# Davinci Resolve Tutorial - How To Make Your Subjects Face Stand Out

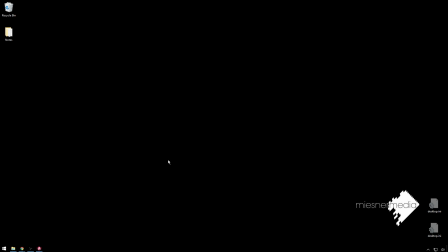Hello friends, my name is Theo, and today in this exciting Meister Media tutorial, we're going to be covering two great little topics. The first one is fixing someone with a sort of red face. Maybe they've been working out, maybe they're sunburned, fixing that so they look less, you know, red in the face.
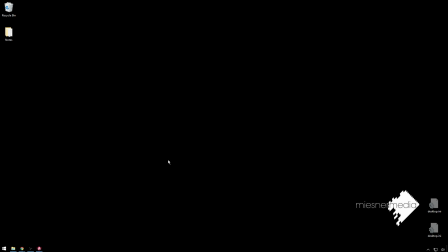And the second one is making people's skin pop more whenever the lighting is not ideal or composition or anything. You'll just see this shot is an unfortunate kind of mess. So here we have, these guys are great.
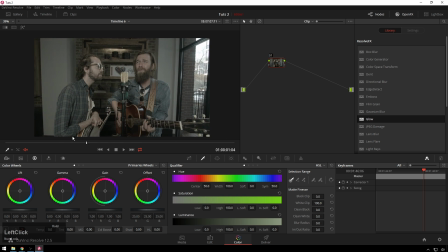They're super cool. It's not their fault that this shot is like not good looking at all. So what we're going to do to fix this, since they're nice guys and they sound good, is we're going to, first of all, since this is flat log footage shot on the Blackmagic Cinema camera,
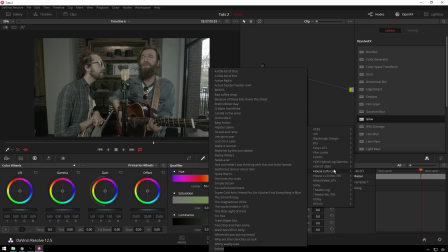we are going to add a quick little LUT to even it out so it's a little bit easier to work with. So I'm using one from the House LUTs pack. This is the Make It Normal one, which is what I normally use for this.
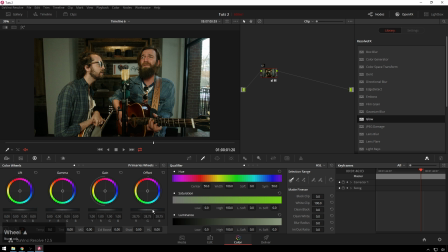So you see this shot's also a little bit underexposed. I'm just going to knock the offset up until it's looking a little bit more correct.
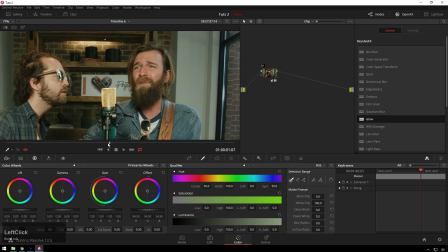So now you can see we've got some red face action here, and it's not too bad.
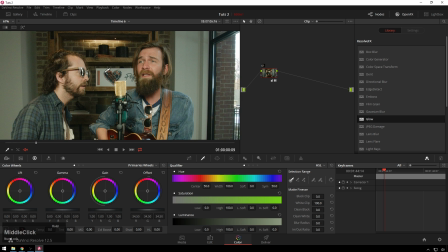It looked worse on set. The Make It Normal LUT, you know, helps out a little bit with that. MeesterMedia.com/products, House LUTs pack, shameless plug.
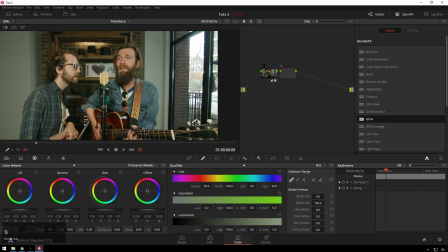But in order to take care of this, I'm going to add a new node so we can A-B what we're doing. Is we're going to go to curves and go to hue versus hue, and we're going to select right there, and you can see that's where our main issue is.
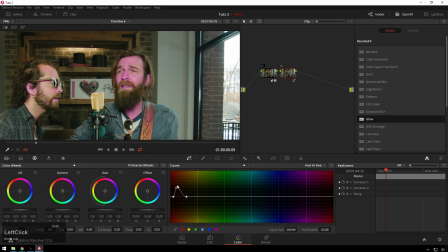And just to show you what this does, is it just changes one selected hue. So, you know, we can go Smurf mode if you want, but what we're going to do instead is just take it from where it was and bring it down just a little bit. You don't want to go too far or else you get, you know, vomit face, which you don't want, but you can just go down a little bit and that'll sort of yellow it out,
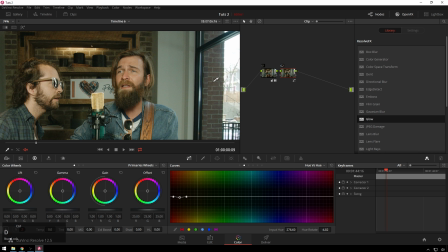and that will make it a lot nicer already. So you can see before, after, it's kind of subtle.
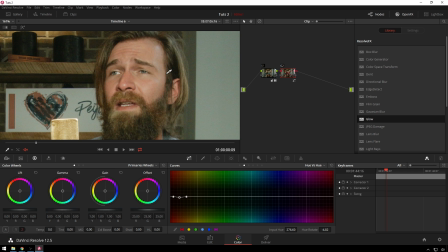Let me zoom way in for you. So there's before, you can see, and then after, evens it out a little bit. The next step is to go to our hue versus saturation. Select that same little area and desaturate it just a bit.
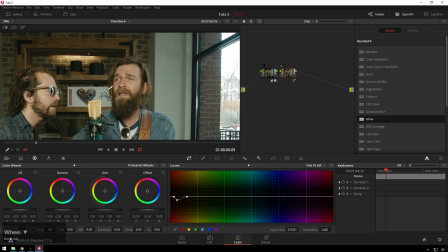Nice. So now you can see before and after. And now that is, you know, pretty acceptable looking skin.
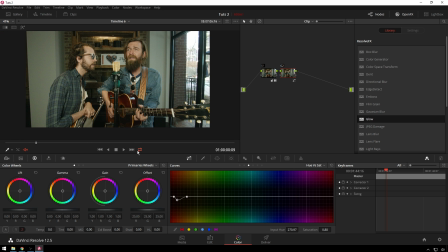But you see, you know, we don't know what to look at in the shot because, like I said, it is just a gigantic, terrible mess. So what we're going to do, this is a great trick that I use all the time. It makes your footage look way more expensive. I'm going to add another serial node there. Go over to our qualifier tab,
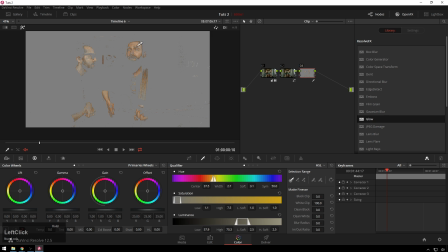then select our skin, hit shift 8 so we can see what we're doing, click and drag, and we can make this super rough because it's not, you know, we're not doing too much crazy stuff. Well, we kind of are, but it works with this. And then we're going to blur it way the heck out because it doesn't need to be a super fine selection.
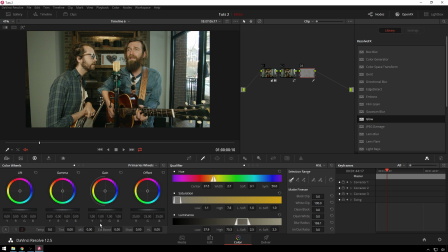Hit shift H and you can see nothing's happened yet because we need to still do something with our selection. So we're going to add some contrast, and now you can see just what that's doing. So that's obviously too much, so we'll back it off a little bit.
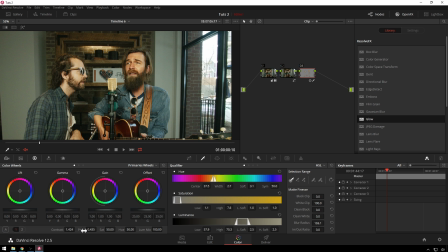That's about the right amount of contrast, but we're going to move the pivot, which basically changes where the midpoint of the contrast. So it adjusts the point where it changes from making things darker to making things brighter. You see, as we move it down, it makes it a little brighter, so now we get a little more pop out of our skin.
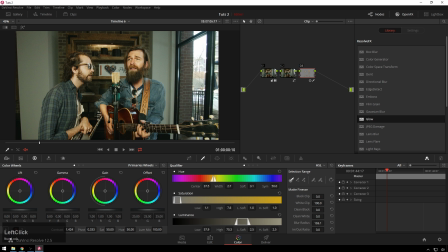And now adding contrast also adds in some perceived saturation, so we're going to bring the saturation down just a bit to even that out. Then, since these are dudes and you can get away with it, add some mid-tone detail, which makes it look pretty cool.
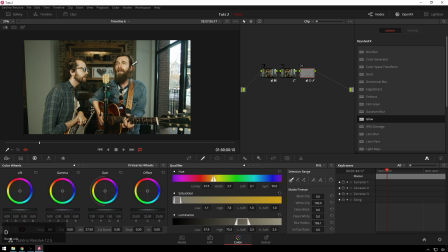And now you can see, before that, after that, that really pops a lot.
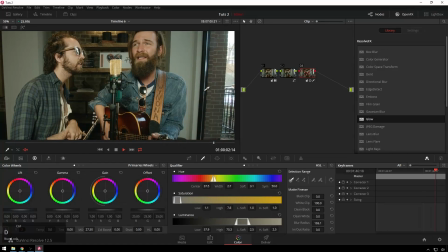It goes from any idiot with a camera to, you know, gangster squad. So that really does a huge amount. I do that a lot, and it's great.
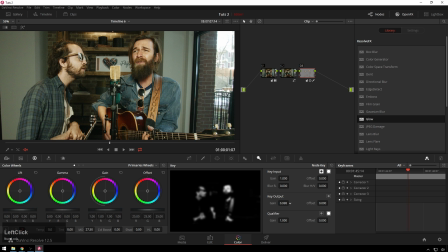And that might be a little bit much, so if you want to dial that back sound, you can obviously bring your key output down a little bit so it's a little bit less crazy.
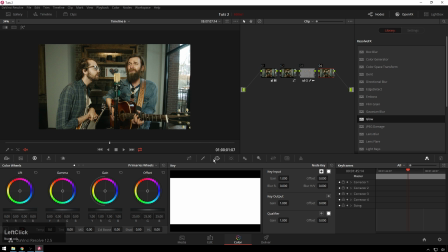And then finally, we just go ahead and finish off making this shot look less bad. We will add a linear qualifier down here to darken up the bottom.
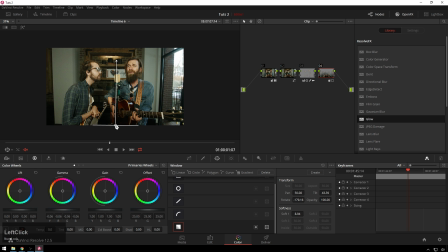And like that, that's a little bit too much. So we'll bring the lift up a bit. Nice. And then we'll add a parallel node and just make a big old vignette around stuff.